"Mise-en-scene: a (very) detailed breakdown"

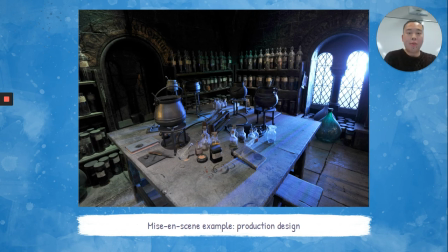Also consider this photograph taken of one of the classrooms in Hogwarts from the Harry Potter series. Now notice that you've got these interesting, like, I guess they're cauldrons or pots on the table. Now, these aren't the standard Bunsen burners and beakers that we're used to in our science classrooms.
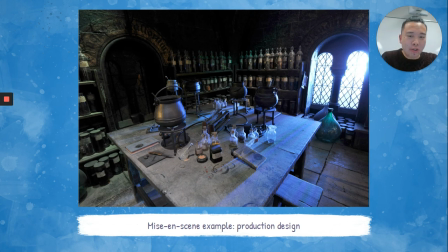They look much more medieval and fantastical. You've got bottles of potions and what seems like magical herbs and who knows, all these mystical things on the shelves behind us. And the decor, the furniture and the actual set,
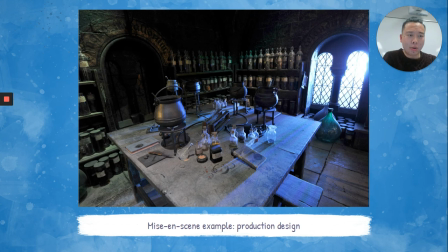the classroom's walls even looks quite mystical and medieval and fantastical. So again, imagine if Harry Potter was set in the classroom that I'm in now. Imagine if all the wizards were just sitting on the tables and
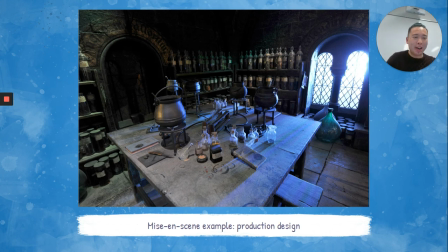chairs that we would normally sit at a standard public school in Melbourne. It just would lose the entire effect of what makes the Harry Potter series so incredibly appealing.
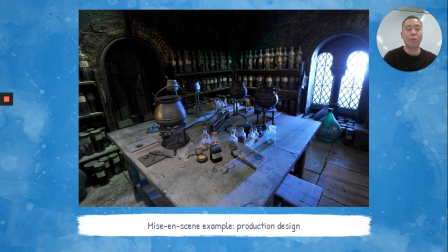So again, set design really establishes mood. It gives the reader, or it helps create for the viewer, I should say, a more realistic and a more fantastical world. Okie dokie.
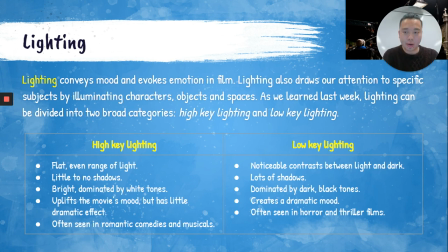We're not going to talk too much about lighting because we covered this a couple of weeks ago, but lighting is one of the key elements that makes up mise-en-scene. Lighting, we know, evokes mood and emotion in a film. Lighting also draws attention to specific subjects by illuminating them.
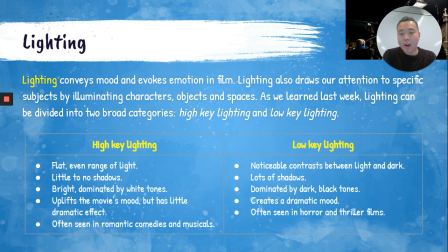And as we learned last week, lighting can be broadly divided into two categories: high key lighting and low key lighting. So with high key lighting, you've got this flat, even range of light. There's little to no shadows. It's usually bright and dominated by white tones.
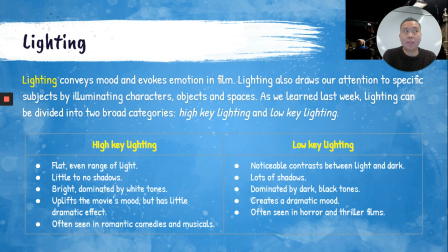And usually when you have a scene or a still that's shot in highlight lighting, high key lighting, I should say, it's quite uplifting and there's very little dramatic effect. Oftentimes in romantic comedies and musicals, you will see high key lighting used.
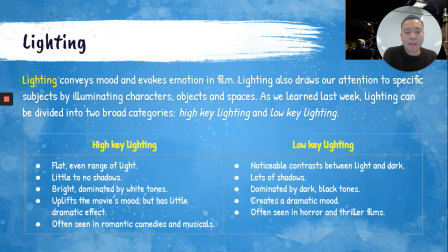Now, on the flip side, we've got low key lighting, and this is where we have lots of shadows and notable contrasts between light and dark. It's dominated by dark, black tones, and normally filmmakers will use low key lighting to create drama. Now, we often see low key lighting in horror or thriller films.
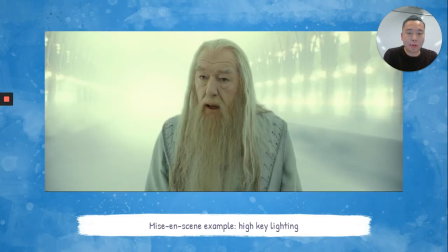So another example from Harry Potter, we've got Dumbledore here, and this is an example of high key lighting. Notice that there are very little shadows in this still. Um, the color scheme is very much dominated by these bright white colors,
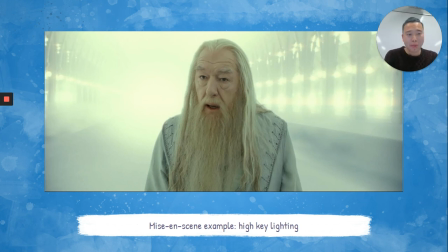and perhaps this connotes innocence or purity, and it almost makes Dumbledore seem like an angel in a way. So notice how high key lighting creates a very different mood compared to, say, low key lighting.
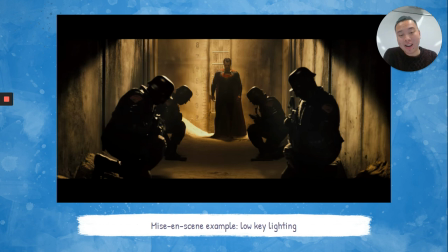Now, this is from Batman versus Superman, Dawn of Justice. Now, remember, we analyzed this trailer and compared it to the Thor Ragnarok trailer a couple of weeks ago. Notice the contrast between dark and light. Also, notice that Superman is sort of shrouded in shadows,
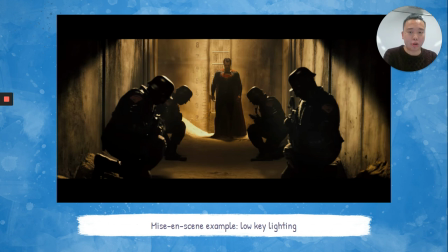which is actually very odd because normally superheroes are portrayed by filmmakers in really high key lighting, bright, colorful colors, and that sort of makes them seem more heroic and positive, like they're saving us.
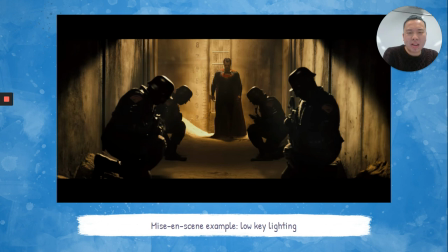Whereas this sort of low key, dark, gritty lighting makes Superman seem less of a superhero and more of an ominous figure. So again, we know that DC is quite famous for their gritty, dark, bleak portrayal of superheroes,
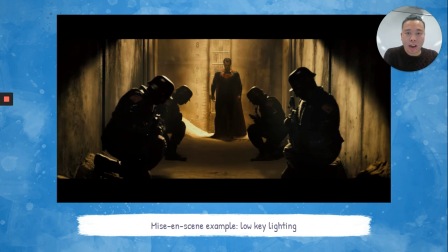whereas Marvel, say, who uses lots of high key lighting, have much more of a positive vibe in the way that they shoot their films. So again, lighting has a massive effect on our interpretation of the scene, as well as its visual meaning and mood.
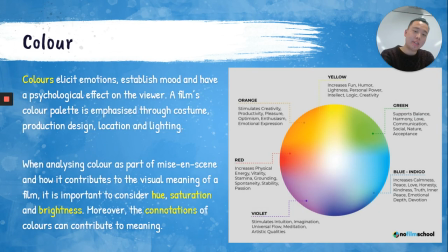Color we looked at last week as well.